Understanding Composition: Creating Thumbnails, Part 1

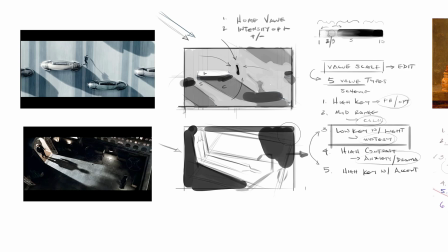16:19 Right, so it goes up here. Even though there's in these areas a lot of little smaller lights that kind of fill in some of this darkness,
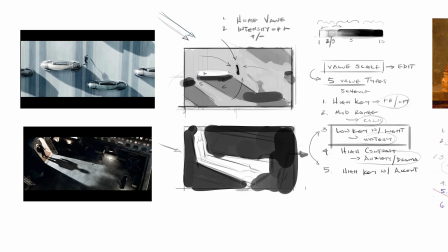16:28 I'm going to just paint it all as one thing for now. You can always come back in later and add those. So for the idea of doing the thumbnails, I just want to get that overall big idea first.
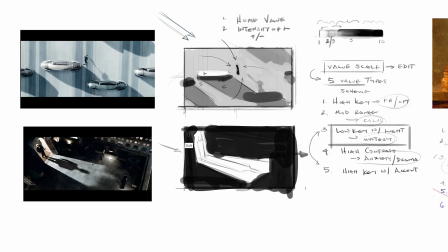16:41 There's not a lot in terms of home value for me to kind of break down and look at here. There's not as much in terms of specific objects. I think this scene is much more just about mood.
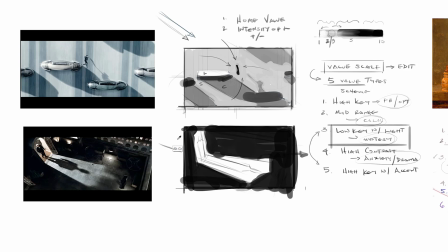16:55 And so there's not a lot of, in other words, clarity around what each individual object is doing in terms of form. And that's usually a conscious choice, right? The way that you create anxiety or mystery in terms of an image is to take away information.
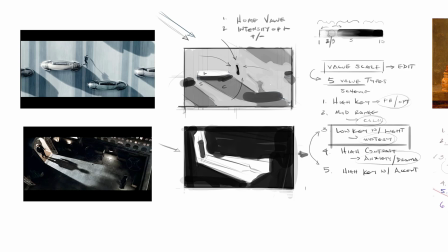17:10 So like think of every horror movie you've seen. It's scary because of what you can't see, right? And then the monster at some point is exposed, and then you get grossed out and you have your jump or your shock. The tension that's built up prior to the reveal is really the not seeing, the not knowing.
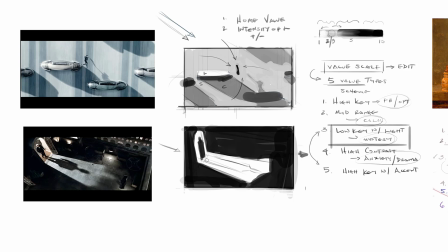17:29 Something runs by, there's a shadow that kind of moves. So this one might be all value 9 or 10, and then a long shape like this, right, which is kind of in terms of storytelling, very graphic and sharp and pointed.
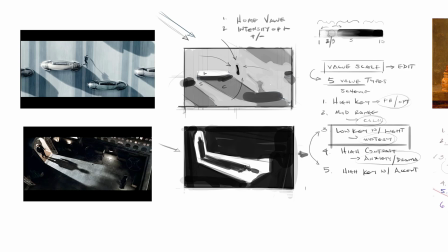17:47 And our eyes always respond to really sharp shapes as something that's dangerous. Right? Round shapes, right, like these above, are usually passive. Think of like animation. Right? All the characters are always round, Mickey Mouse.
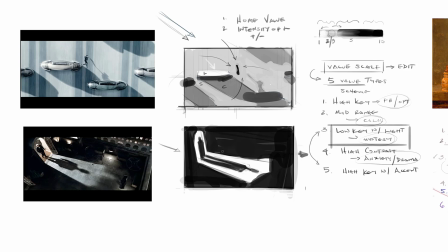18:04 Those are relatable, kind of passive, friendly ideas of shape. Anything that's sharp or extended is often thought of as threatening or predatory. This character, maybe we do our 3 value breakdown.
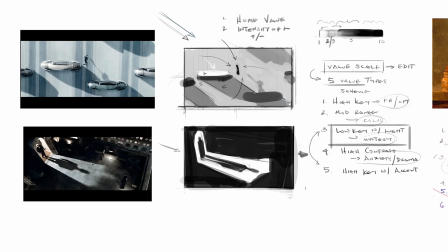18:22 We have a dark, value 10 for the background, a light, which is the shaft of light coming through, and then I would say we have a value 5 that is behind him here in the doorway. And so this is a little bit darker, just kind of back here.
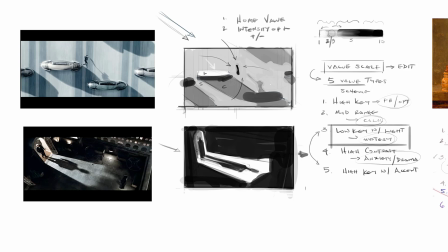18:39 And so one thing that you can look at, right, if you're breaking down values, just like I have here for only the home value pattern, so this is mostly just home values, and I'm not going to add any more detail than this,
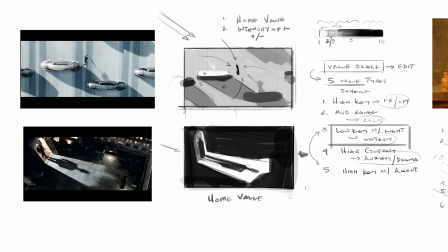18:52 is that most images at their very basic, right, design are usually no more than 3. There's usually a dark, a light, and a middle. So I want you to really think about that when you're creating your thumbnails this week. Right? Same thing here. Dark,
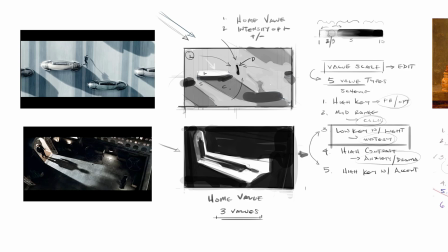19:15 light, middle value. And even more, most of the time, those are organized for our eye in asymmetrical percentages. So a light, a middle, and a dark.
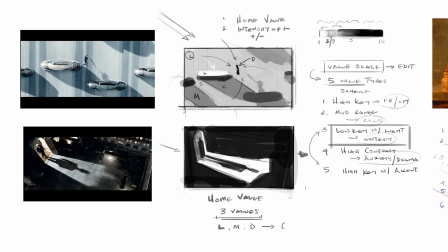19:31 And very often these are organized for design in 60, 30, 10 percentages. So like in this one, there's 60% light, 30% mid, and I'm thinking percent, what I'm talking about is the overall proportion that takes up in the picture.
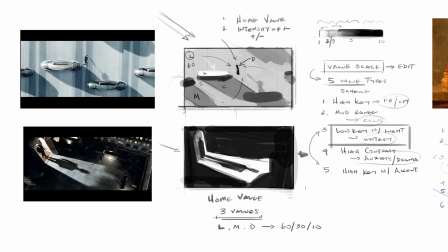19:49 So 60% light, 30% mid, and then we have about 10% dark. And what does that do? It kind of aims our attention in at the main figure. Your eye always tracks the minority in an image. So your eye always kind of looks for the minority.
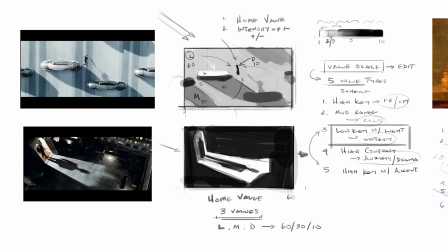20:07 This one would be 60% dark, 30% light, and then 10% mid. So these are continuation or review of the ideas that were introduced in the Chardin example.